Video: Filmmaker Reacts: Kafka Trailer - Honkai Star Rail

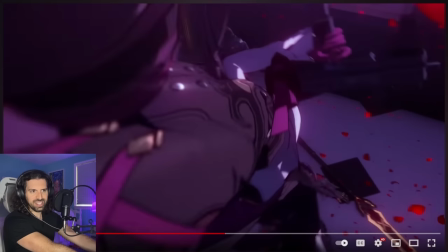And I love this this feels like something out of like old old 90s anime this shot selection It's like upside down, you know boom
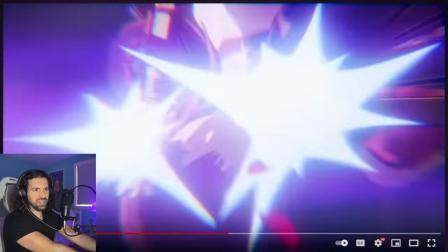Old 90s anime,
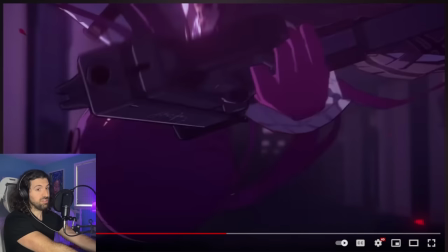which is funny because a lot of people say oh matrix But you know the matrix heavily inspired by 90s anime rates boom there you go
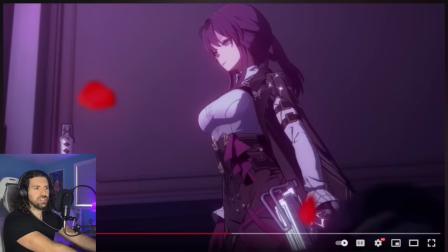to says that the clock is going It's going down as she's going through this too, which I love anyways Beautiful sequence.
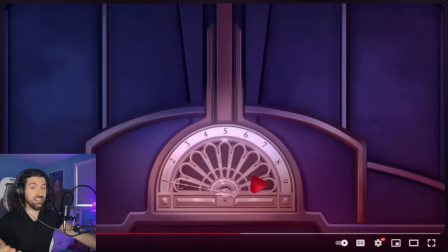I wanted to take our time through that one and really, really appreciate each shot and it did not disappoint. A lot to glean from that.
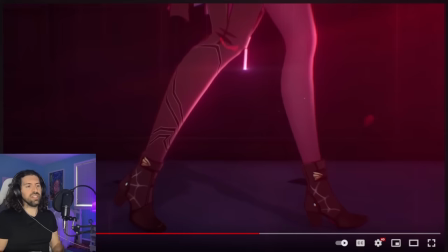Yeah. And again, I love how for most of the video she's casually, slowly marching.
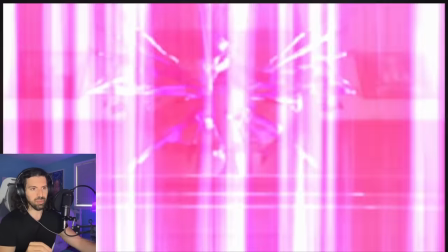Yeah, she's fate. Like, time marches on, destiny marches on, you can't escape it. And that's why this is a reference to No Country for Old Men by the Coen brothers.
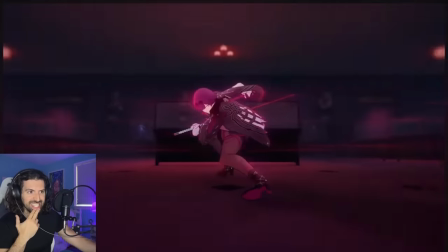Why does it choose to wear this?
They were really smart to do that. And there's the spider eye again.
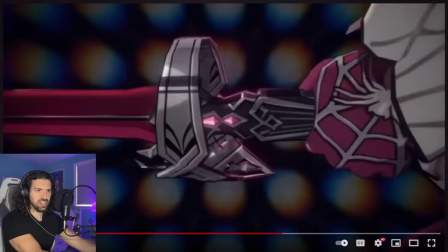That's an interesting shot. She, like, just jets through there. I love the stance.
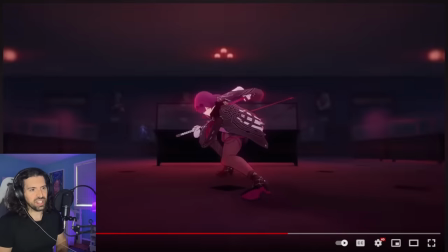Again, classical, classical kind of mashing of worlds together. Right? We have classical music with a woman wearing very modern fashion, wielding a katana. Right? it's just like this crazy uh hodgepodge of of worlds
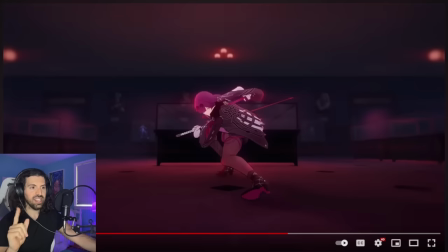but what all these things have in common is like that class right like a samurai is not like a random bandit on the street right a samurai is a lofty warrior who has codes and serves a greater lord and everything right and
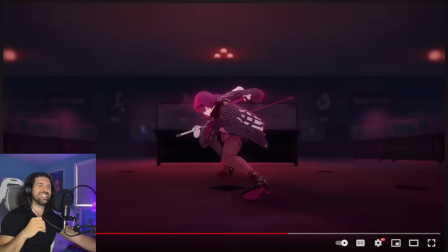we have her fashion is a it's expensive right it's it's exclusive uh and then with the music it's classy All right, it's right time past you know she's got she's got culture She's got culture if she's listening to this music and that's what I love about it It's like she's she's more culture
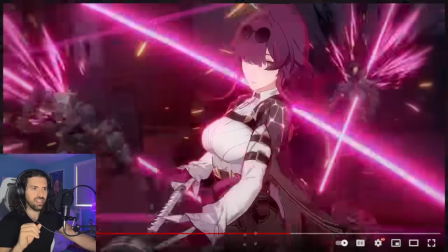than them. She's higher up Look at that she's
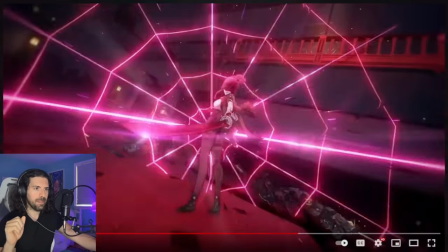Boom disperses them Yeah, there's that spider web again.
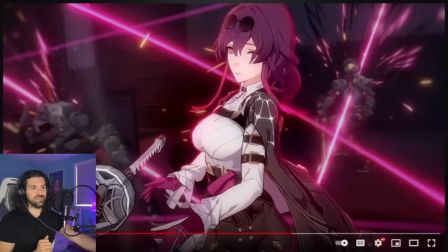I really like this This may be one of my favorite segments here
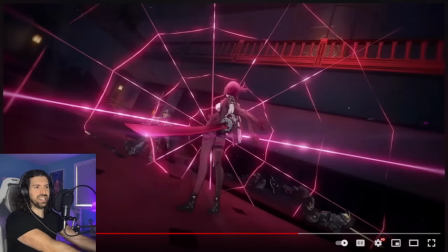this is great too so this is a technique that's used a lot in final fantasy 7 advent children
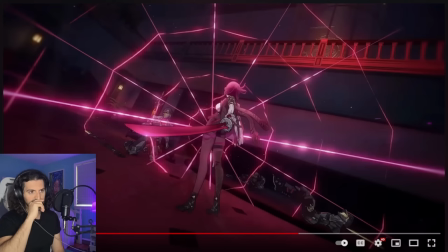and it was also used in one of the final fantasy 14 trailers um oh the katana changed by the way it's a different katana it's red now uh this is technically usable they'll crank out a really wide angle uh in this case this might even be like a 15 millimeter super
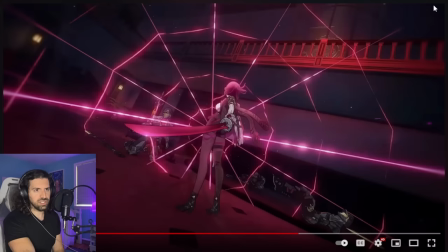super opened up image um it's just not distorting the edges with uh some some distortion so that would mean yeah it's probably a 15 millimeter anyways what they're doing is they're showing you know the length of the katana i actually might have pulled this in a little bit closer to the
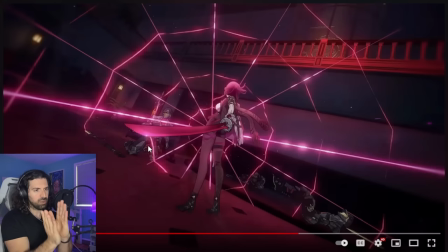edge of the frame here and uh they did do a bit of an angle but i would have turned the camera a little bit more uh you can roll the camera a little bit more to to have this so it goes right down to this corner and would have made a beautiful beautiful composition this
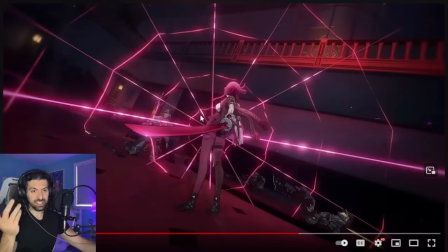is still very good anyway it's a technique they use a lot in uh final fantasy 7 remake final fantasy 14 when when people wield katanas and it's beautiful because katana has this curved shape it just makes for a very very aesthetic image
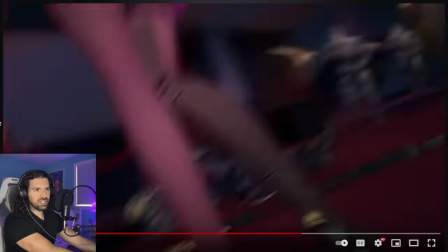yeah this is one of my favorite images here watch what happens we circle around it like oh we do cut actually there's a cut snuck in there yeah i thought it was one shot okay
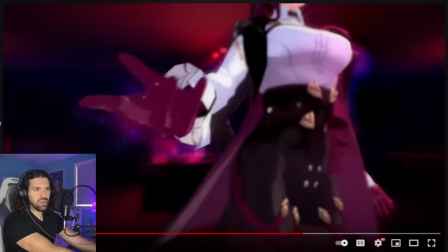then we circle around it boom it's just such a cool shot she's gonna
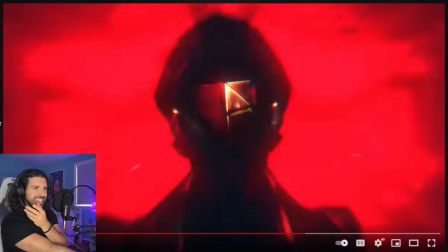pull the threads yeah and then we see this guy's fate unfolding in front
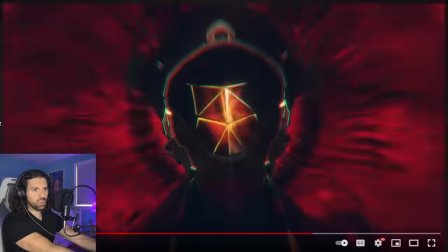of him here okay so what
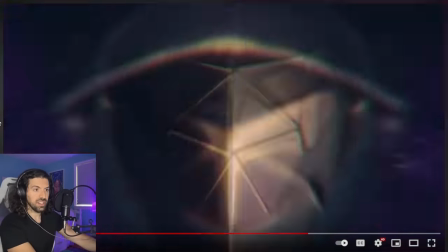was that we got to look back at this hold on now what in the world is this is like her
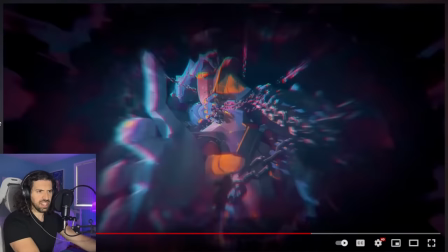true form or something or is that the guy i think it's the guy yeah i think it's
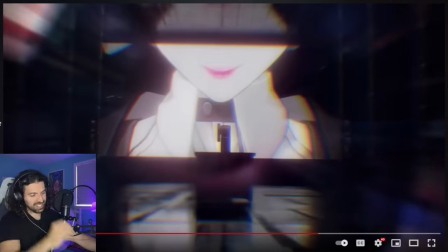him like caught in the web that's a great cut well a great transition
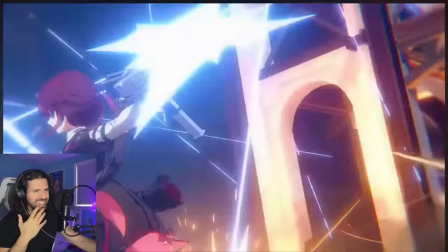Oh, such a beautiful transition into this smorgasbord of destruction.
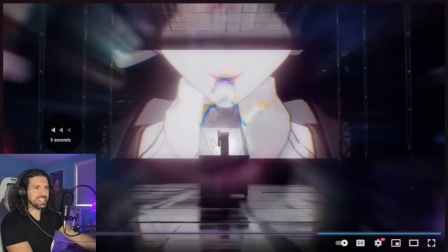Oh, man, yeah. Why did I say MacGuffin? Hey, look at this.
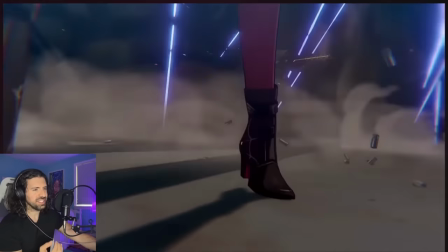Oh, that's a beautiful shot. Let's go back.
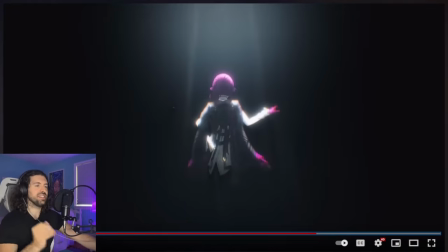Again, it's just so cool because a lot of these shots are impossible to do in real life. I was about to say.
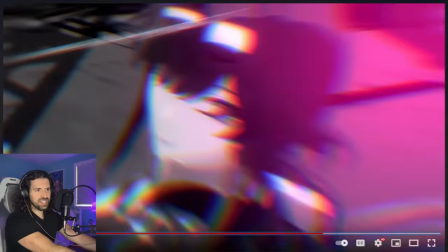Look at this. So we spin around, and now we enter into the shot of her. It starts as a close-up, actually like an extreme close-up.
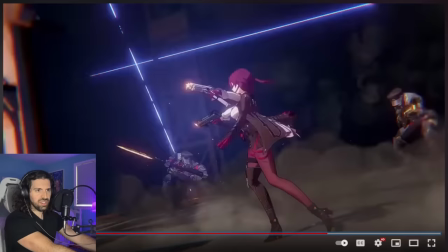And then we have this just beautiful spinning.
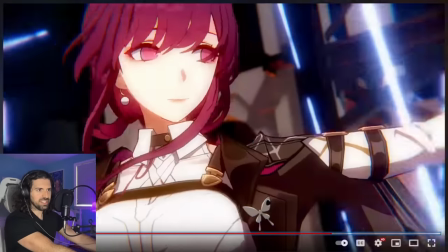And again, it's like she's dancing, like she's doing ballet or something like that. And then you come back to the same extreme close-up.
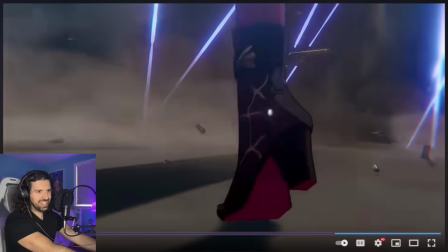Like a full rotation, it keeps going, and it keeps spinning. Yeah.
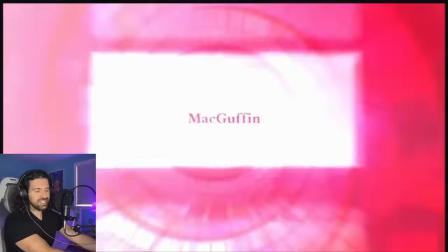Did she say boo?
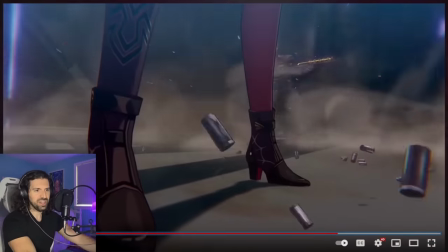I should boom I think and there's the spider see the cracks in the floor Are actually the spider yeah beautiful?
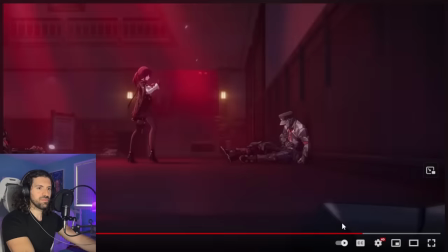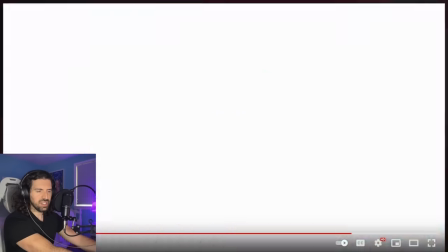It says it says some interesting things like oniric structure oniric I mean dream in Greek I believe
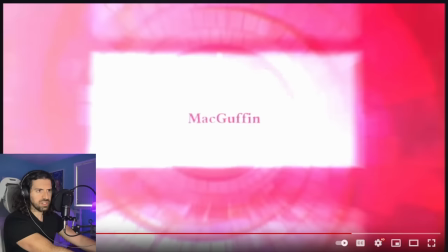correct me on that family's Greek MacGuffin is like a
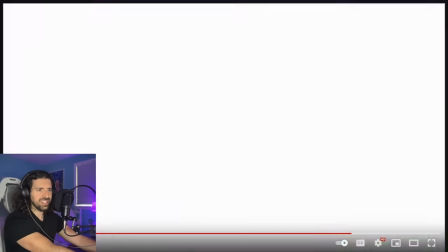Plot point there an item that has a plot point but kind of like is irrelevant by itself
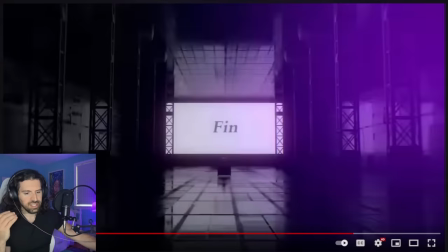Non-linear structure. Okay, so I think I think what they're doing here is this showing Like she's controlling the plot Right like she is fate. She's controlling destiny. I think is what they're going for here. And then Finn and of course
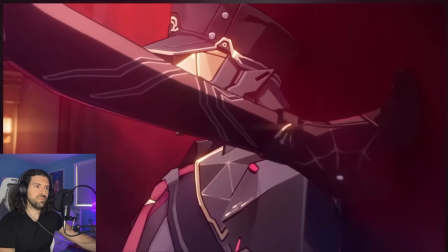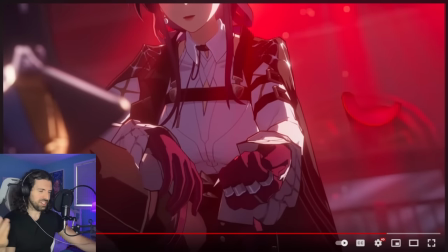Yeah But that's it. That's the that's the call it is anyone seen no country for old men, you know, I'm talking about I love it It's scary. It's terrifying. It's like does he live or die? essentially I love it
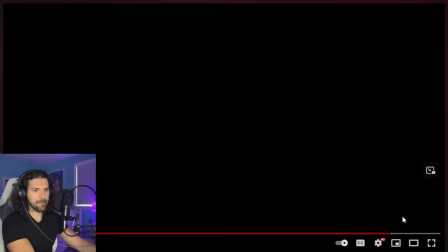very awesome I think that's the ending yeah yeah
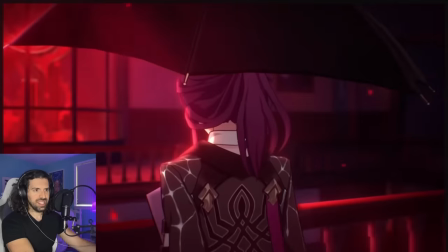this shot again a very very John Wick feeling
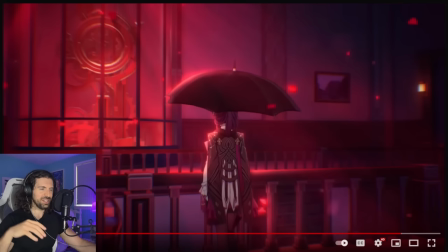right right here this with the umbrella feels like they're in the Continental or something right it's awesome
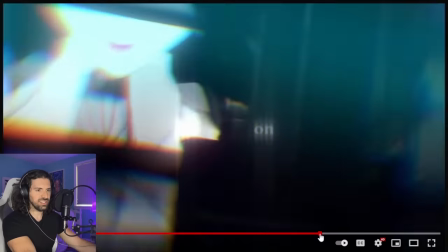what's your answer what's your answer awesome I think it's fantastic she's a
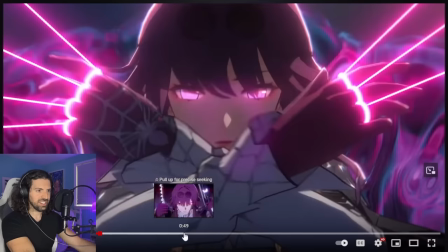a scary character i'll tell you that really scary character uh scary character and again if you guys know the lore if she is indeed uh
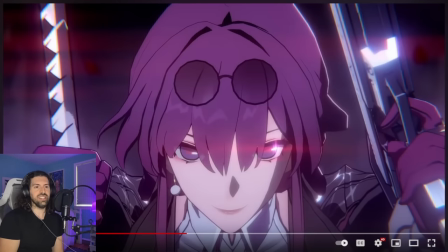you know representative of destiny or the fates uh the moirai in greek that's super cool i'd love to hear more so please let me know in the comments what the deal is with that but definitely one of my favorite mihoyo videos uh the music is top notch
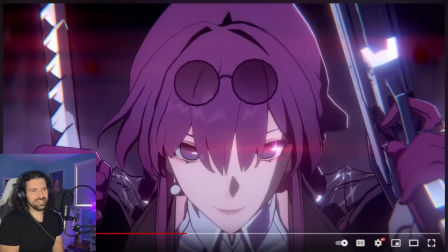i love that they that they did a a different a new take a remix on a a classical piece like that it's awesome and also uh i think it's fantastically done definitely one of the best edits definitely one of the best uh just everything
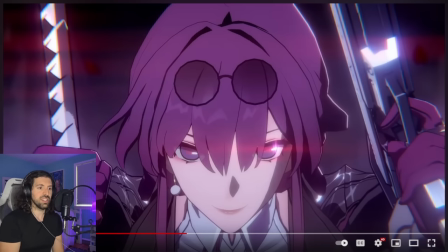the whole shot selection is very well crafted i think there's a ton of storyboarding done here and also you can just tell they had a ton of fun with it but i think its main influences are no country for old men john wick and uh of course Greek but
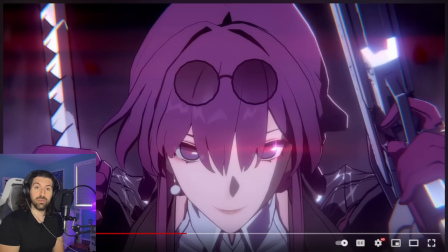I love it you guys are the best thanks for watching and make sure to subscribe if you want to see more stop over on Twitch follow on Twitter to see some of my cosplay and other stuff like that and have a lovely day